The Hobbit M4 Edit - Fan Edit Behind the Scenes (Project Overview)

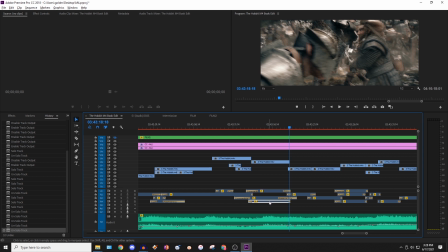[24:46]
And there's even some more ambience up here that I didn't show, but that's going to be it for the montage here.
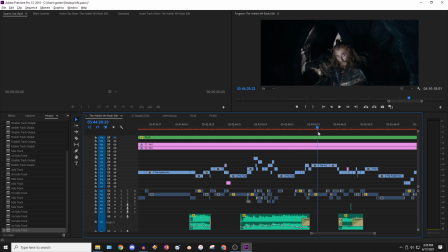[24:52]
And then once we get into the next part, we have the deaths of Feely and Keely.
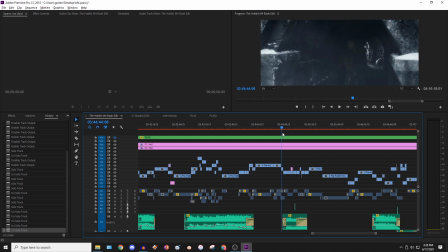[24:57]
Now with this part, what I was really interested in doing was having Keely die with Thorin or fighting towards Thorin,
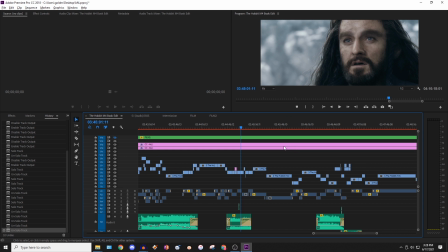[25:04]
to be somewhat like the book rather than just both of them being executed or
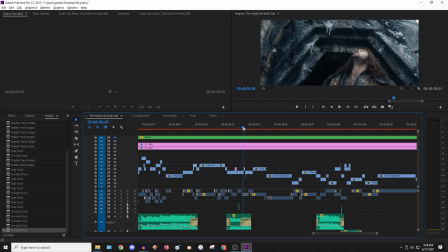[25:09]
Keely dying from trying to save Tariel. So that was, something I tried to do and which I think I succeeded in.
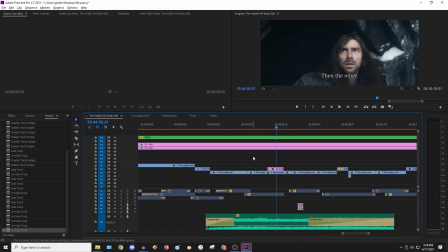[25:16]
But first, before we get there, we have Feely's death. You'll notice that I have this pink layer right above, which is a redubbed subtitle. The reason I've done this is because the original subtitle said,
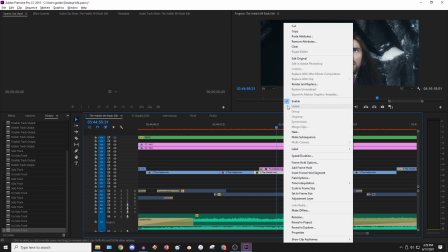[25:29]
"Then the brother," which Azog in my edit would have no idea who's whose brother.
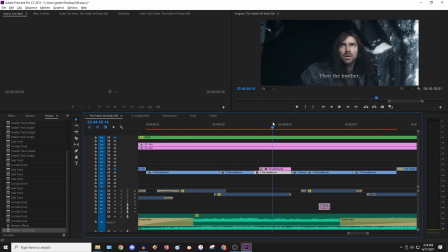[25:34]
So here we go, we can do this. This is what it originally said, and I just did the easy fix, which is to change the wording to say, "then the other." Problem is that there's already a subtitle in here, so you can see that it's overlaid, which means I had to rescale the shot and upscale it, which actually works fine because it's so quick,
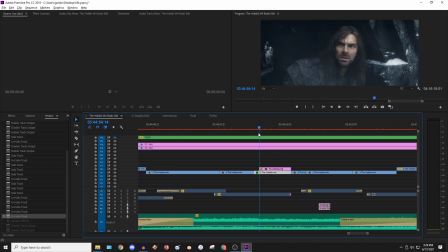[25:53]
and I did some sharpening effects, and you really don't notice it just for one shot. It still looks like clean 1080p.
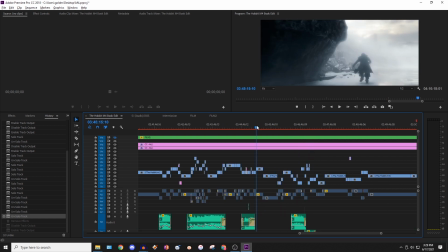[25:59]
And then we get to back on track with the rest of the movie. So now we're getting into the part where Keely runs in and Thorin runs in,
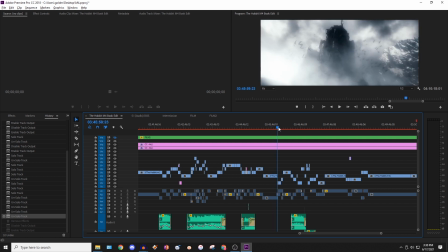[26:07]
and they're really just trying to fight for each other to help each other out, but they ultimately can't because Keely right in a moment is going to die.
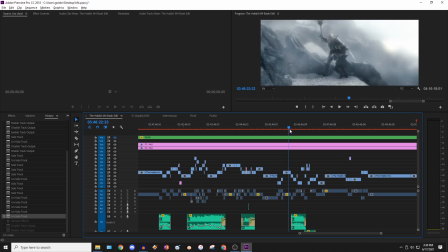[26:15]
And I think I pulled this off because,
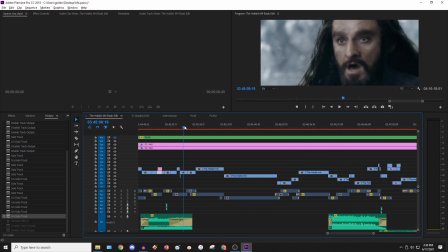[26:19]
not only actually earlier, right when Feely dies, I'm kind of scrubbing through it quickly, but hopefully you can understand.
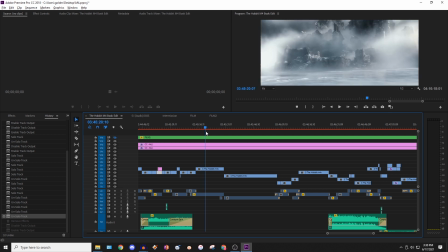[26:27]
Keely runs in right here, Thorin runs in right here, and then I added in audio of Thorin yelling Keely.
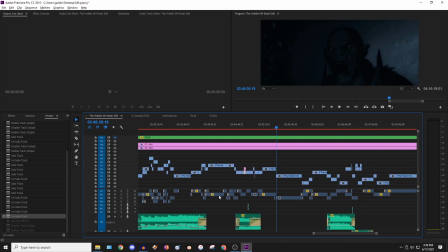[26:39]
And that actually wasn't originally there, so him yelling Keely is new to just sort of sell this moment that he thinks he's running up to help him, but then boom, Azog comes out.
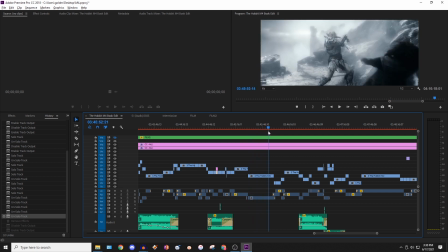[26:47]
So that really sells it, and then we keep getting them fighting, keep fighting,
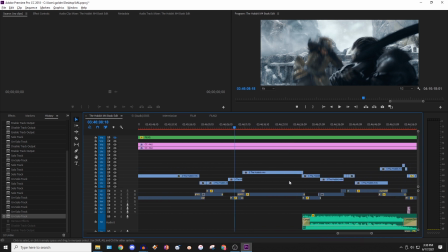[26:50]
but then we get some more moments where the soundtrack blends the two fighting together really well that you feel like it's actually natural.
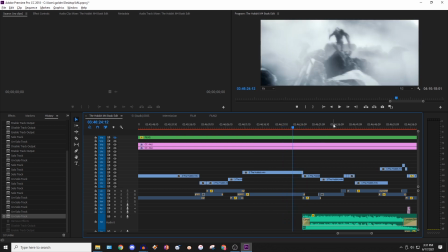[26:58]
So right here is a moment where you can hear a drum beat as part of the soundtrack, and I've matched it as it transitions. I'll play it right here.
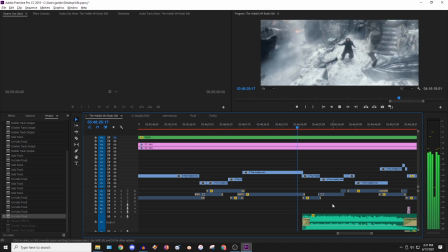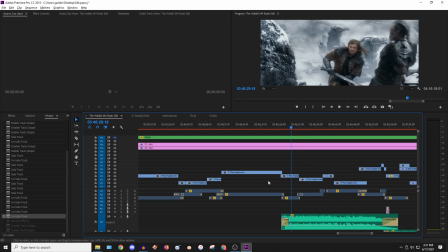[27:12]
Now it actually sounds a little bit weird on the preview. Sometimes it cuts in and out of like some audio, but you get the idea that that blends there. And then I want to also show this part, which is really cool.
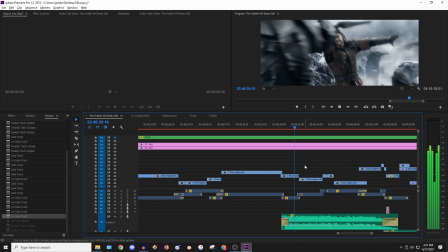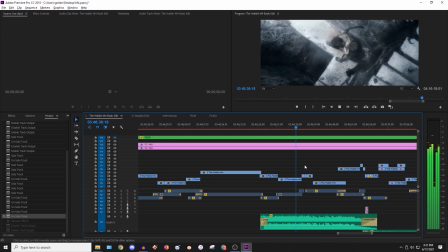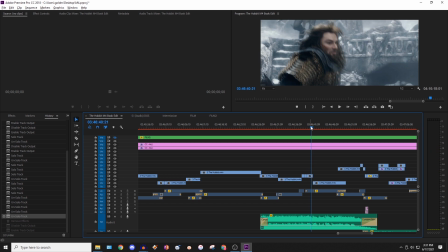[27:34]
So the music builds up and almost like gets quiet right here, just as Keely kills the orc. And then as soon as it cuts, the music continues.
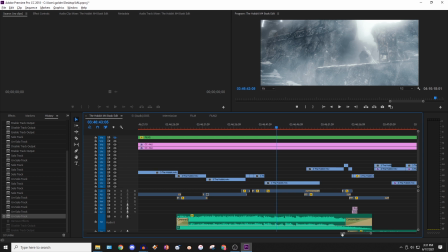[27:48]
Always helps to sell the moment and make it feel like it was supposed to be there when your music is matching your video.
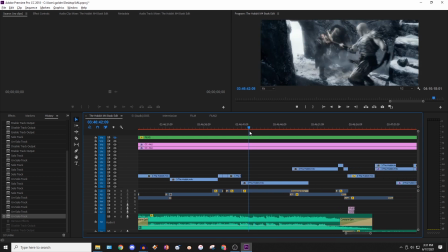[27:54]
So again, I'll just play that.
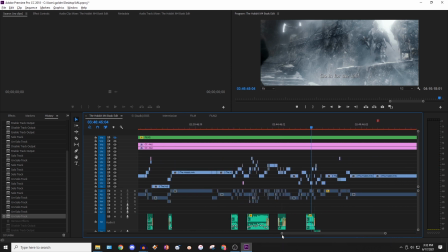[28:01]
And there we go. So not only that, but actually, like other than just the cuts matching the music, the tone of the music fits well too.
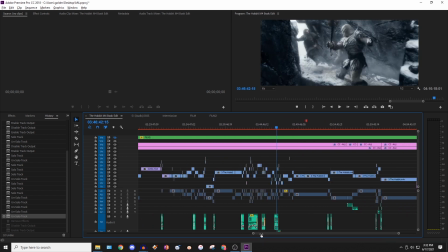[28:08]
So it just sounds like an action piece that goes well with the fighting.
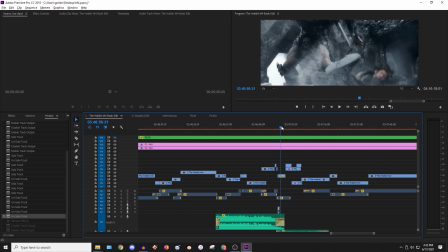[28:12]
So anyways, we get to Keely's death, and then that's that, and we continue out with the rest of the duel, which isn't edited a whole lot.
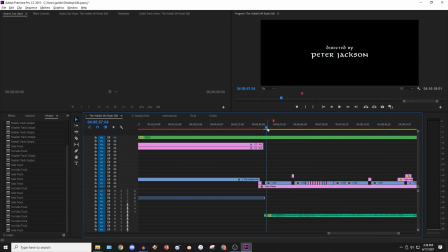[28:19]
So as we get to the end of this project overview, I want to say thank you to everyone for watching and supporting the project. It's been a huge journey over the 2 years of working on it. It means a lot that so many people have given feedback and said they like the project, as that was not even my goal.
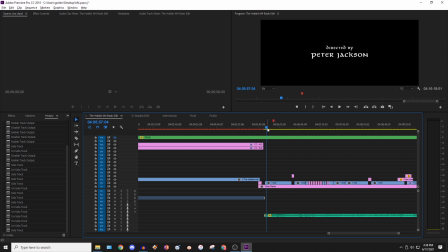[28:33]
I just wanted to make it for myself, but being able to share with other people and have other people like it has obviously been worth it. So thank you again. It really means a lot for all of the support. Right here, we're at the credits section, which I'll quickly talk about. We can see that I've done some adjustments.
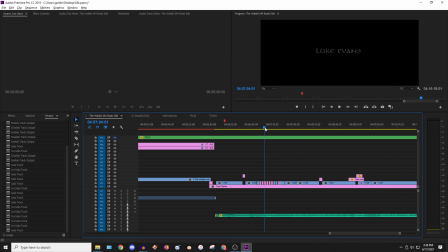[28:48]
In pink, these little boxes are new names that I've added as to cover everyone that was in my edit to make sure everybody gets credit.